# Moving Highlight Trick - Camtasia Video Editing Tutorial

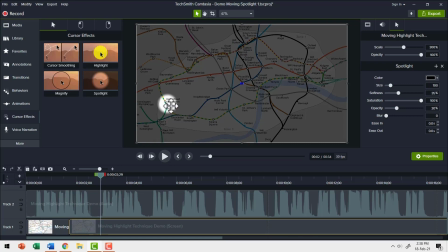[3:51]
Now if you want to show lot more contrast between the area where we have the spotlight and the rest of the area, you can reduce the opacity here. area,
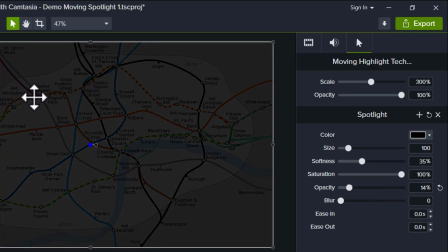[4:00]
I can reduce it so you can see that the intensity of the dulling or the darkness of this area is increased so that really
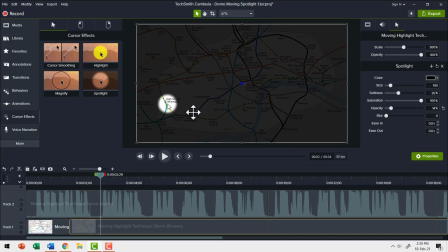[4:09]
accentuates this spotlight effect. The next thing you can do is to adjust the size of the spotlight. Now you can see that we are not able to see the text associated with the labels, so we need to increase the size.
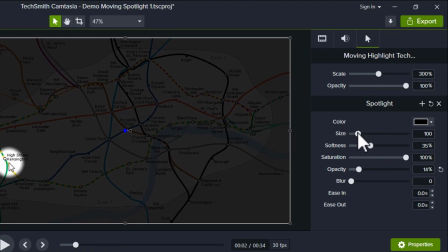[4:21]
So let me go to the size option in the properties panel and let me increase the size for spotlight.
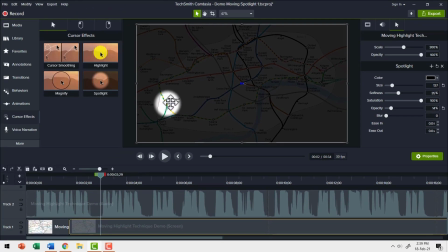[4:27]
Now that is a sufficiently large size. You can also change the level of softness.
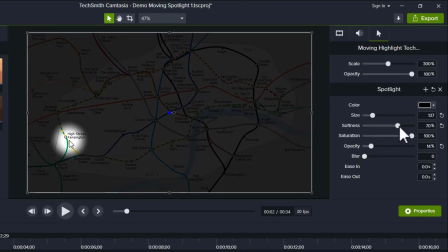[4:32]
Now let us see what happens as I move my slider to the right like so. Can you see the softness aspect affects the edges here? Can you see here? The edges are a lot more blurred. Now if I reduce the softness, you can see that the edges are fairly sharp so you can adjust the level of softness.
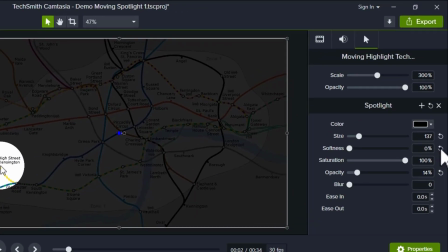[4:50]
A little bit of softness is always a good idea, so I'm going to keep that to the default size.
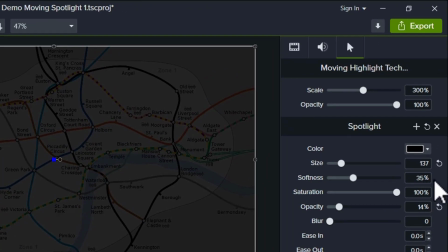[4:55]
So let me click on this to reset. 35% is an ideal size for softness.
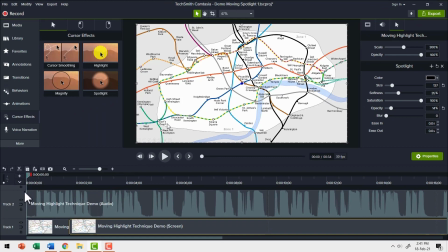[5:01]
Now when I take the cursor to the starting point of this timeline, you can see that we don't have the spotlight effect.
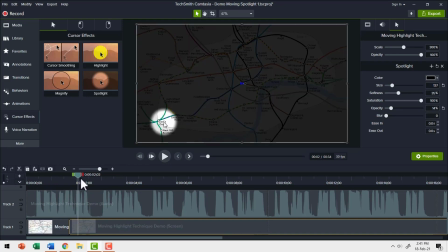[5:07]
As I move my playhead along the timeline, you can see that we are able to transition from the no spotlight area to the spotlight area. Now let me remove this audio track because that is not really required for this demonstration purposes.
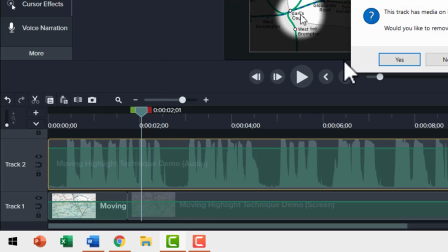[5:21]
So let me select this track, right click and say remove track. The pop up dialog box asked me whether I would like to remove the track.
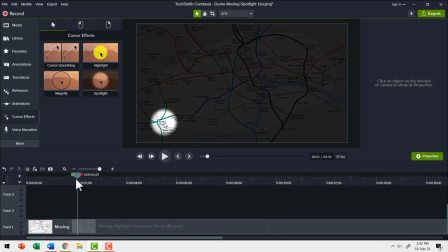[5:30]
I'm going to say yes, and that audio track is removed. Now let us see how the moving spotlight works. As I click, you can see that my cursor is moving along the line that I want to explain. And this is a very interesting effect. Your audience may not have seen information being presented this way, so this will definitely catch their attention.
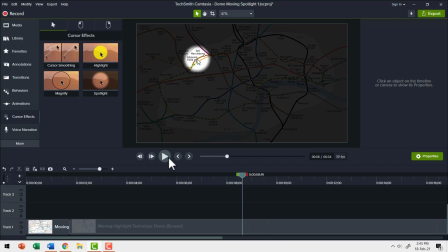[5:50]
Now there are a couple of things that I want you to keep in mind to have this effect work properly. The first thing is the position of the cursor. You can see that my cursor is smack in the middle of the point where I want to put the spotlight on. If I were to place my cursor somewhere to the side, you will see that the spotlight also will be around that cursor and will be missing the text.
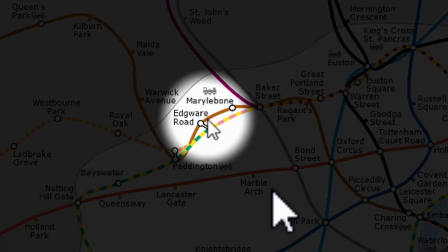[6:11]
So please be aware of the area where the spotlight will show and therefore move your cursor accordingly. The second thing you need to keep in mind is when you're using PowerPoint and when you're using Slideshow mode, the cursor won't stay for a long time. Maybe after a few seconds, the cursor will vanish. So you need to be aware of the fact.
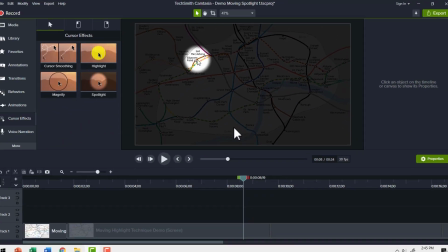[6:31]
One way is to keep the cursor moving.
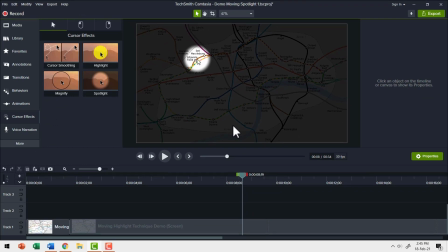[6:33]
So the cursor is always visible in the Slideshow mode or an alternative way is to use the normal mode so your cursor will always be present. You just need to ensure that you use the pan and zoom animation so that you're able to zoom in only to the slide area.
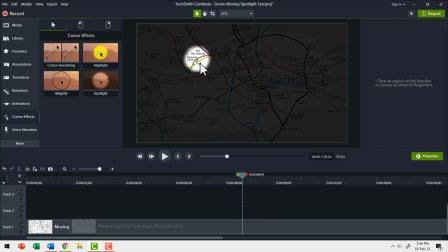[6:49]
So as long as you are able to keep those two points in mind, which is placing the cursor smack in the middle of the area where you want to draw the focus and second, ensure that your cursor is present all the time, you will be able to have this moving spotlight effect work beautifully.
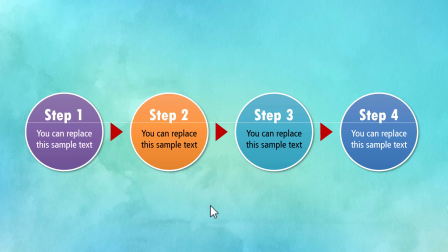[7:04]
The technique can be used even to present a static information like this in a dynamic way. For example, you want to talk about a four step process instead of showing the entire process in one go on your slide like this,
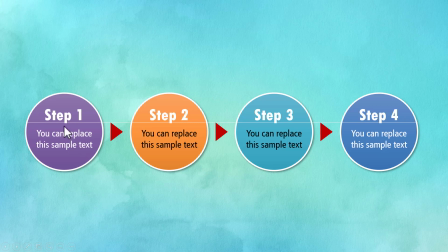[7:17]
you can use the moving highlight technique. Now take a look at this. First I draw the viewers attention to step one of the process.
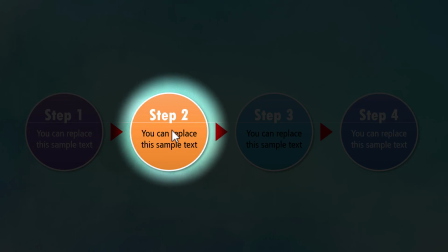[7:25]
Once I finish my explanation, I move the viewers attention to step two and then to step three and then to step four.
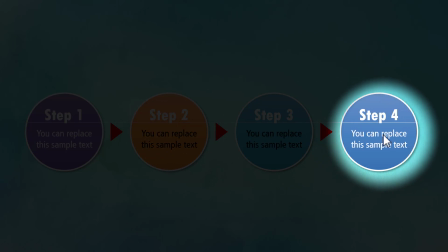[7:34]
Can you see here? I'm able to move the attention from one step to another instead of showing all four steps in one go.
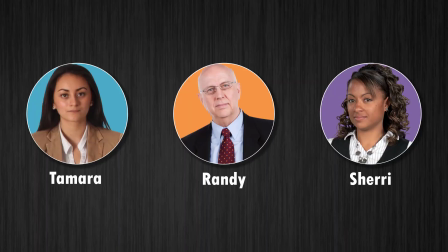[7:42]
I can also use this technique to present a HR slide. For example, we have three people that we want to talk about.
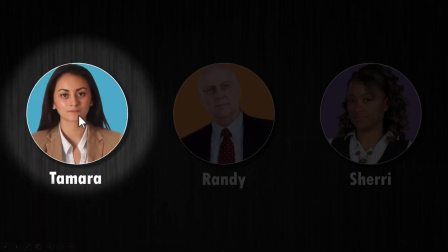[7:49]
I can place my cursor on the first person like this. Once I finish talking, I can move my cursor to the next person.
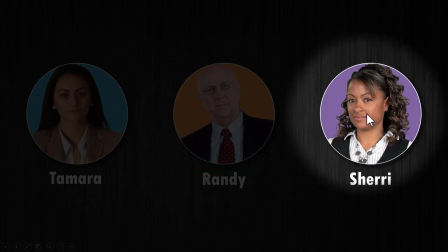[7:56]
Once I finish explanation, I can go to the next one and I can talk about the third person.